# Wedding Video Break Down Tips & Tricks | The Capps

Today we are going to take a pivot. So my channel is going to go start focusing more on videography and kind of focusing on how to get better, how to learn different things. We're going to be critiquing some of the wedding videos I did. I'll critique some of the wedding videos you've done if you want to send them in. We can kind of go from there. But I think I want to take a pivot and really focus on wedding videos and becoming a wedding videographer, because now that I've broken into being one, I can give you guys tips and tricks on how to better your career in that field. So let's get started. We're going to critique on my first ever wedding video, and that is going to start with the caps.
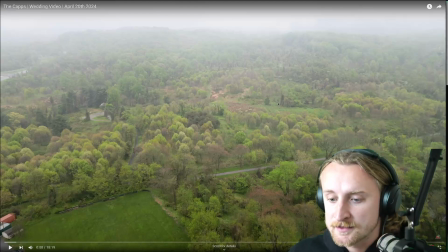0:47 So this is a friend of mine. I've known them through the volleyball community.
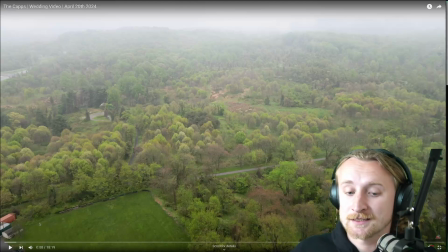0:52 They're both absolutely nasty at volleyball, but so they saw some work I did for like video work when it came to shooting highlights for a volleyball team, a professional volleyball team, and they asked me to do their wedding video, and that's kind of how I broke into it.
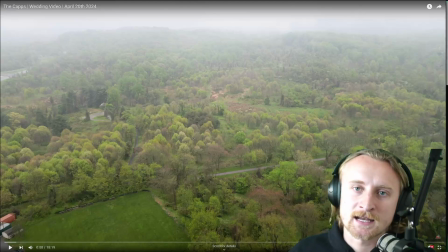1:09 So there's many different ways you can break into it, but that's kind of how it started. So let's jump into it and critique, as well as point out some of the clips that I enjoyed that I really liked from this video.
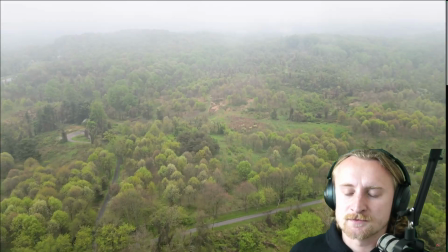1:21 Some of the drone footage was a little difficult just because it was raining that day and it was really misty.
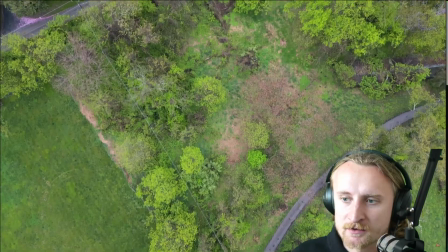1:28 So we'll jump around to some of the better parts.
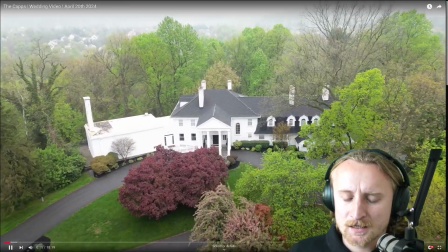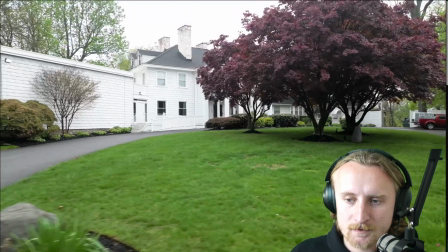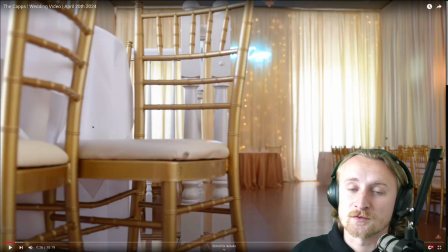1:46 So you hear that switch from the audio of the song that was being sang. So the first part of it was a shotgun mic in a very closed room, very close, and then the second part, where it kind of sounds more muffled, is a shotgun video in this big room.
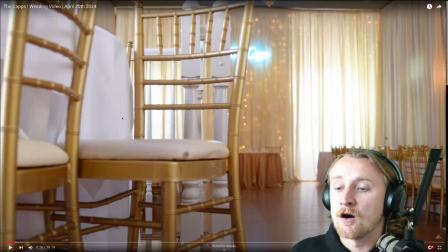2:00 He was about like right here, so you hear a lot of the reverberation off the walls and whatnot, and it just sound very open. I didn't have a piece of equipment that I really wish I did at the time.
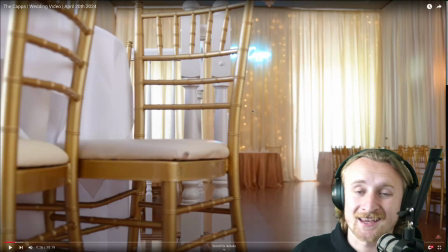2:12 The Zoom F3 that has saved me on multiple wedding videos.
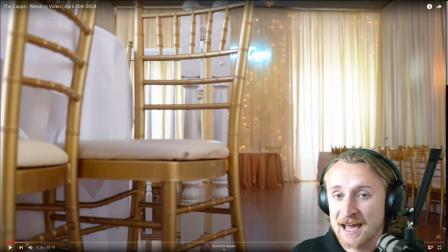2:16 It's just the audio that you can get from is absolutely insane. I really wish I had it, because the audio we're hearing now is from a mic, but with the Zoom F3 I can plug it directly into the DJ's soundboard, and that gives me just the clear line audio,
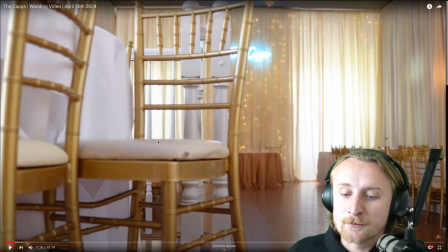2:33 32-bit float, that allows me just, again, be able to utilize just super clear audio as opposed to kind of what we're hearing now. So I really wish I would have had that at the time, but again, this was my first wedding video ever, so I was able to edit a little bit, and it still sounded pretty solid, but I know with that piece of equipment that would have upped my game even further.
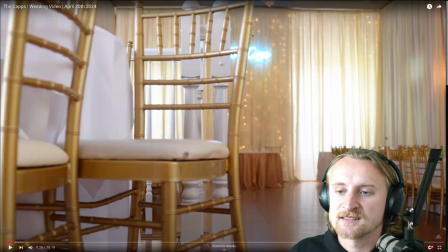2:51 But that's definitely something I really wish I would have had here, at least some kind of professional audio that I would have put on the mic. But again, you learn and you get better, and that's what you got to do. So that was definitely one of my one of the bigger things that I wish I had for this.
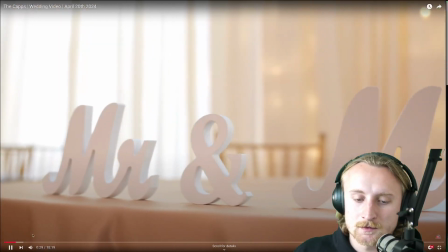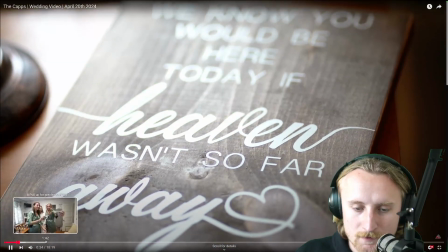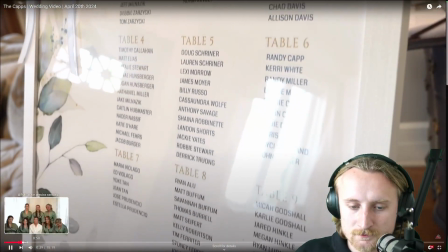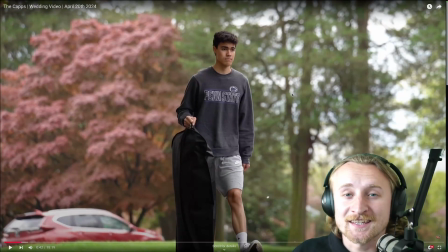3:24 This is one of my key shots and transitions I love doing. For all the groomsmen, I shoot in about 120 frames per second, 1080p, just because, again, I like the quick movement of getting to them and then slowing them down as they're walking to wherever they're going.
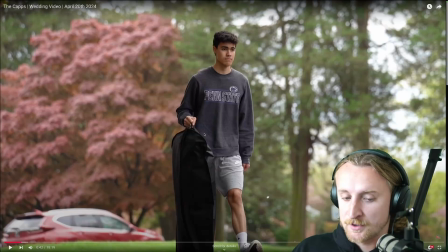3:40 I make it different a little bit here and there, but that's one of the things I really like doing. I kind of do that across the board, because again, you just highlight all the groomsmen, and then if I can, I'll get the bridesmaids as well.
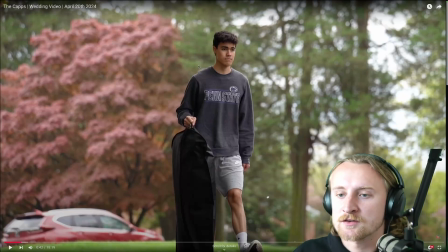3:53 But typically, a lot of the B-roll already has a lot of the bridesmaids, so this is where I really take a second to really kind of highlight them individually. But yeah, so that's a good one if you can incorporate in your style. It definitely helps, and again, it's just more B-roll to have.
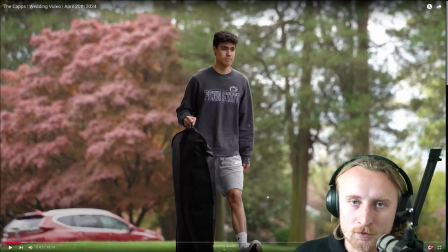4:08 Always shoot more B-roll than you think. That you can always delete after the fact, but you can.
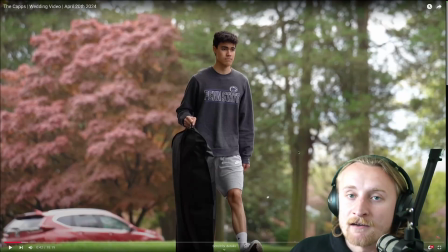4:17 It's better to have more and not need it than need it and not have it. So just that is the biggest thing when it comes to wedding videos. So if you're not sure if you need that shot, just grab it, just shoot it, and just kind of go from there.
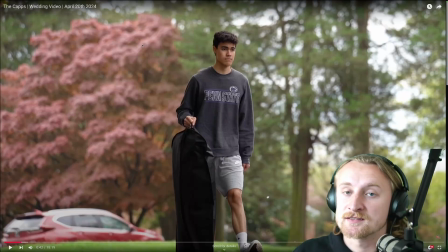4:30 So I definitely overshot for this wedding video, but again, I was nervous because it was my first one. So as you grow, you'll know which ones you really need, and you can be more streamlined with it when you make that decision. But as you're getting into it, shoot more than later.
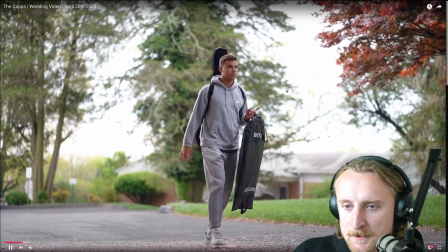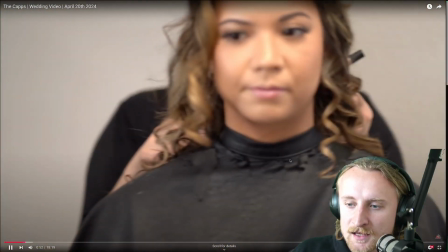4:57 Again, a lot of B-roll.
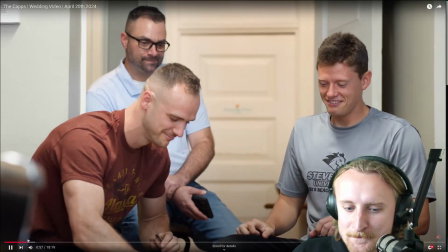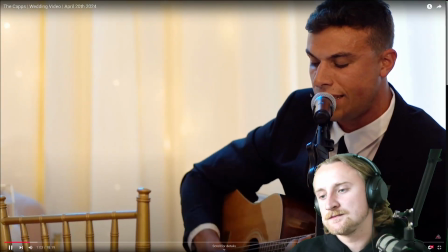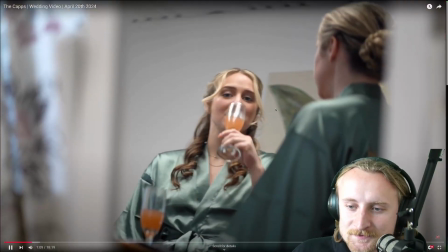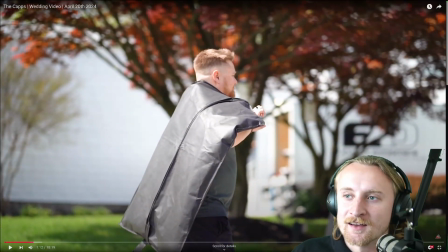5:18 The best part about B-roll too is you really get the actual personalities of each individual person too. That's like the best part. And if you can really do that, then it gives the video a lot more personality itself.
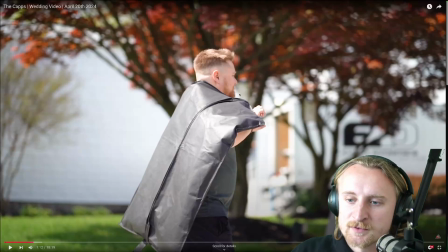5:32 And it's again, it's just be able to highlight some of those key factors really kind of helps bring along the storyline and what you're trying to highlight in a lot of the video. Typically, I like to document. I don't really like to direct.
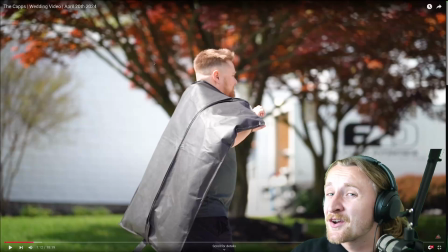5:46 There will be some clips here and there I'll direct, but rarely. Rarely I'll be directing people around of how to pose and do those kind of things.
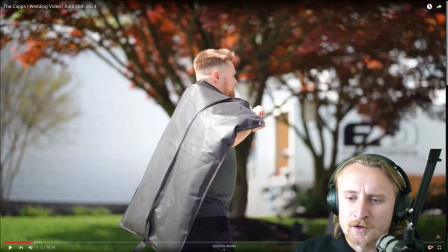5:55 That's more for kind of the photography style, but I will typically just kind of document because I really want to just capture the day as it's happening. I think that's more important. That's more my style, and with a little bit of direction here and there if the bride or groom really prefer it.
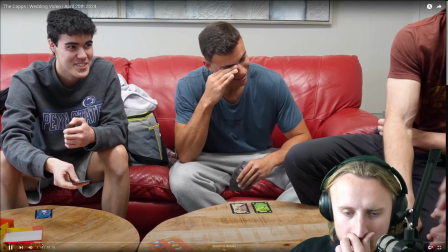6:15 All right, let's jump up.
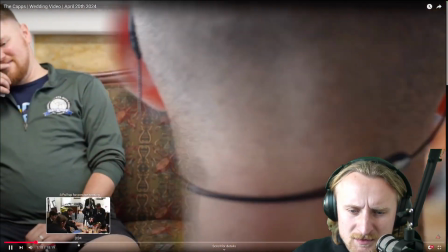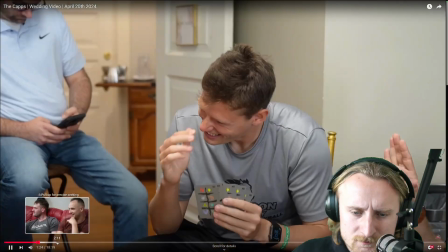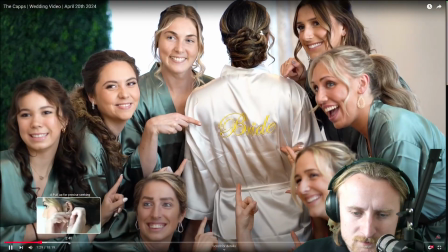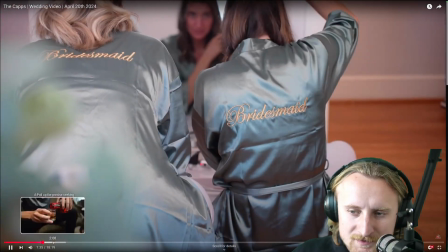6:34 Good afternoon, everybody. Come on, we've been waiting years for this day.
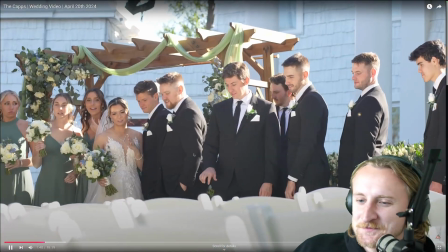6:40 This is special. Come on. It's truly a joy to be gathered here today in celebration of this couple.
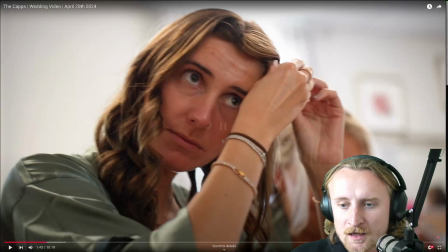6:45 I'm Logan Huntsberg, and they asked me to...
I noticed I jumped back and forth too.
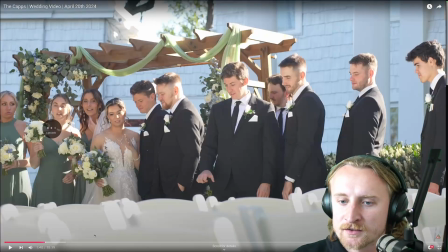6:50 Like it's very early on in the video to really show her in her dress. I definitely could have done a way better job at this as to kind of build up to it and hide some of those clips a little bit better.
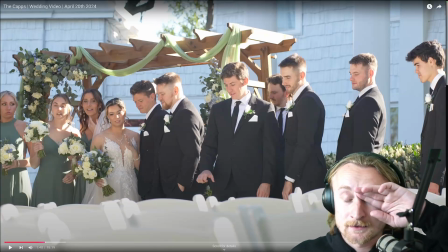7:02 I definitely could have done that a little bit better, and something that I'm reflecting back on now because it wants to.
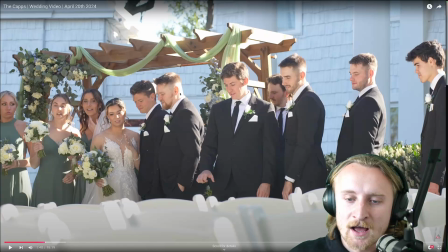7:09 You want the build up to be centered around the bride. Sorry, groomsmen out there. It's more her day than anything, if you're being honest. But so especially for the video too, with being them,
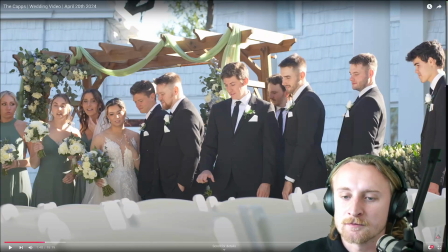7:24 just like you really want to kind of hide her until you get to the part of her walking down the aisle or like really close to that part. And I kind of jumped the gun and had her in a few early shots, which I probably could have done better. That's me, and that's definitely a learning curve that I was not really aware of until after the fact.
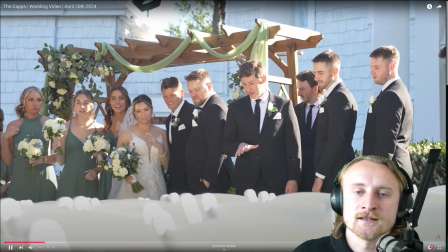7:42 Because then I kind of jumped back to them getting ready.
Celebration of this couple.
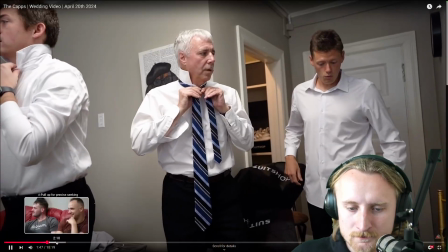7:45 I'm Logan Huntsberg, and they asked me to do the wedding today, which I'm excited to do as I dearly love both of these people.
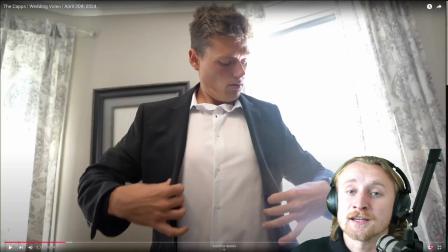7:52 I just want to...
Here's a part where I directed. All it was is me telling her to mess around with her earring. Like she was putting it on because she already had it on. I didn't catch the actual natural reaction.
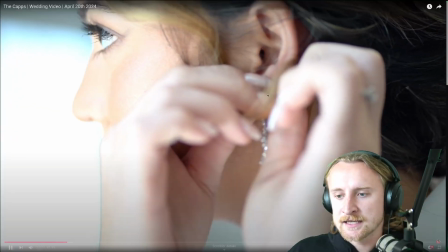8:05 So Ian, you are called to love your wife, right, especially and sacrificially here every day, leading your house and your family in love and respect to Sammy.
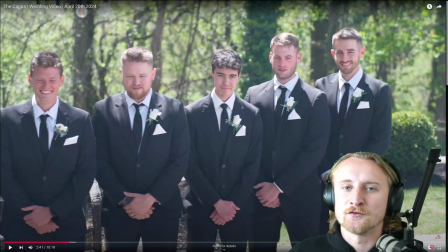8:13 So it's those little things. There are little things where you really want to catch on the fly, but like that could happen so quick.
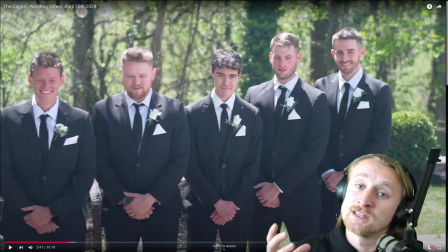8:19 So if you need to direct a little bit, like, hey, I would really like that in-depth kind of really close-up shot. Can you just redo that for me?